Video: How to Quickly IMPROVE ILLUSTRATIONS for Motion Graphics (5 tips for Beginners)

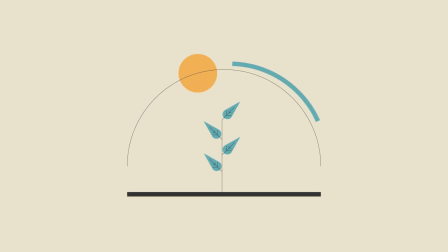0s
Learning motion design is a long process, especially in the beginning.
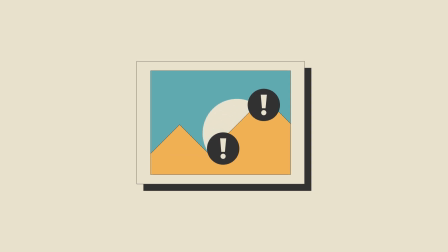4s
It's easy to overlook small details that ruin your design, honestly, but can be fixed so quickly.
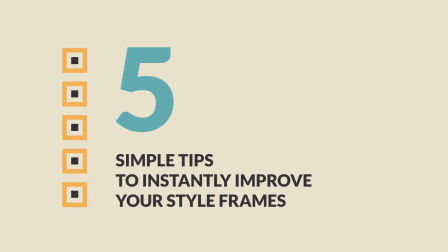11s
In this video, I'll show you 5 simple tips to instantly improve your style frames, especially if you're working in a flat, clean, geometric style.
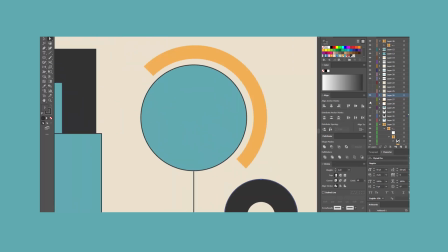20s
As usual, these are my 5 cents you do. You take what works for you and ignore what doesn't.
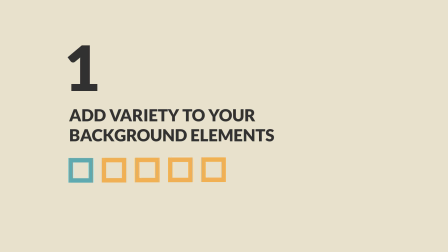28s
Tip number one. Add variety to your background elements. Don't let your background elements feel static and boring. By giving them variety in size and visual weight, especially through color, you add depth and interest.
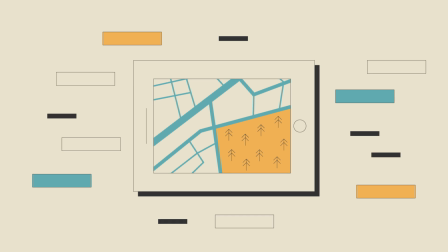43s
A few well-placed larger or smaller but darker elements can balance the composition.
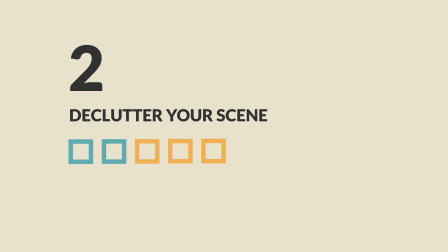49s
Tip number two. Declutter your scene. Less is more.
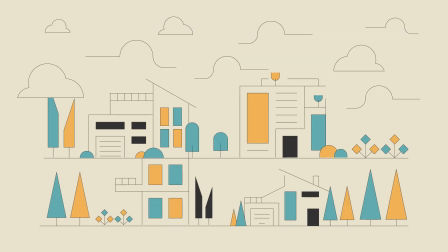54s
Do you really need hundreds of buildings, a dozen clouds and a forest in the background?
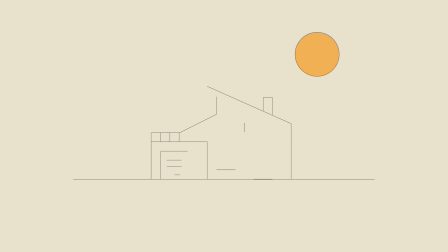59s
Focus on elements that actually contribute to your story. A cluttered scene can distract the audience from the main message.
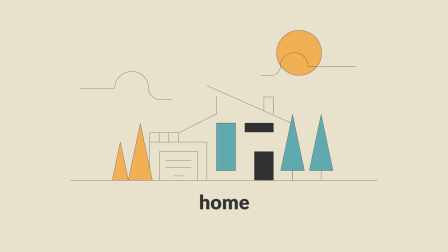67s
And we're here to tell stories, aren't we? The goal is to get the ideas out.
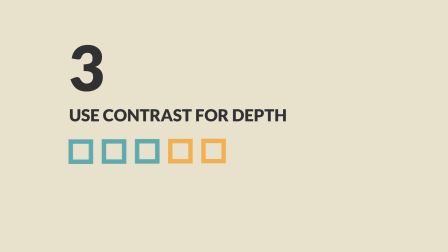73s
Tip number three. Use contrast for depth. You don't need complex perspectives to create depth.
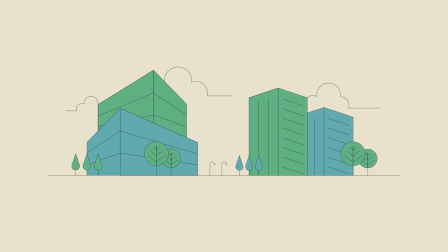79s
Simply add contrast with darker shapes. For example, when illustrating a building, darker one side of it.
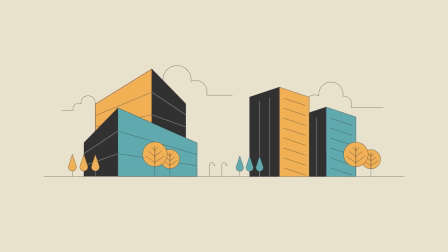86s
This creates an illusion of depth and helps your focal elements stand out.
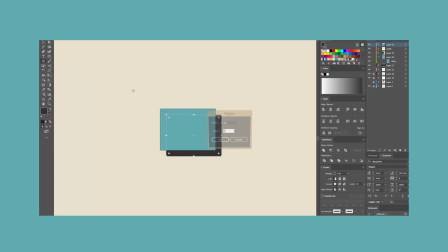91s
Many of you sent me your work on Instagram and I'm flattered that I can inspire you.
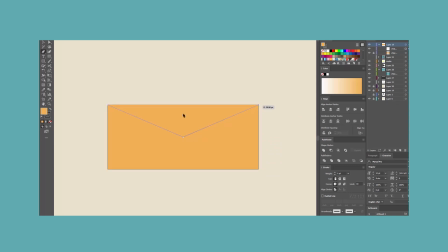96s
Some of the small mistakes I see over and over are what inspired me to make this video. What do you think? Should I make more content like this? If so, feel free to DM me your work on Instagram.
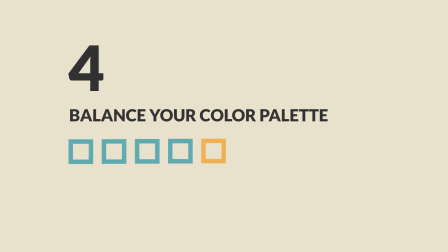107s
Thank you. Tip number four. Balance your color palette. This tip is closely related to the previous one.
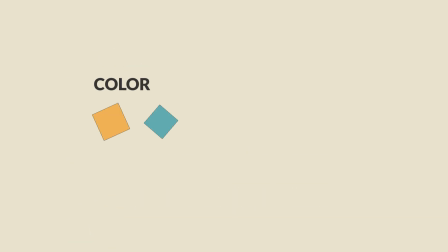114s
Your color palette should be rather contrasting in color and in depth,
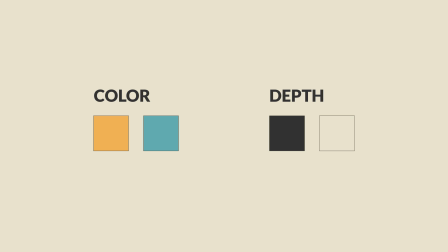119s
meaning there should be light and dark shades as well as contrasting tones.
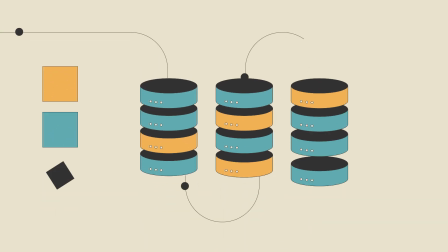123s
Unless you know exactly what you're doing and are aiming for a low contrasting design, otherwise try to use contrasting pairs of colors.
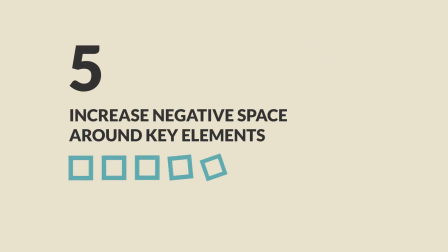132s
Last but not least, increase negative space around key elements.
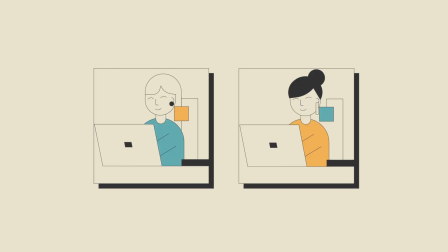138s
Your main elements, especially characters, need room to breathe.
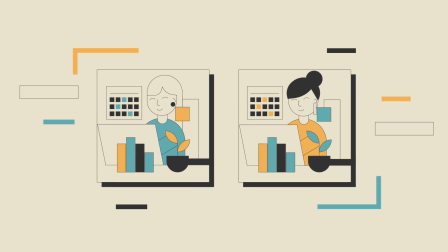142s
If they're surrounded by too much clutter, they lose their importance.
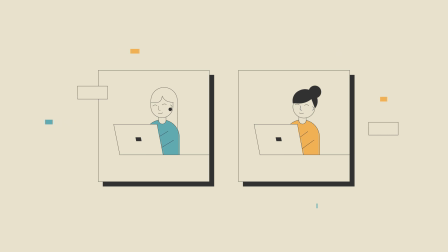147s
Adding negative space around key elements will make them more prominent and the message clearer for the viewer. Check out my video on Complete Workplay. Also, there is a source file of a full explainer video on my Patreon shop. Thanks for watching, subscribe, and I'll see you in the next one.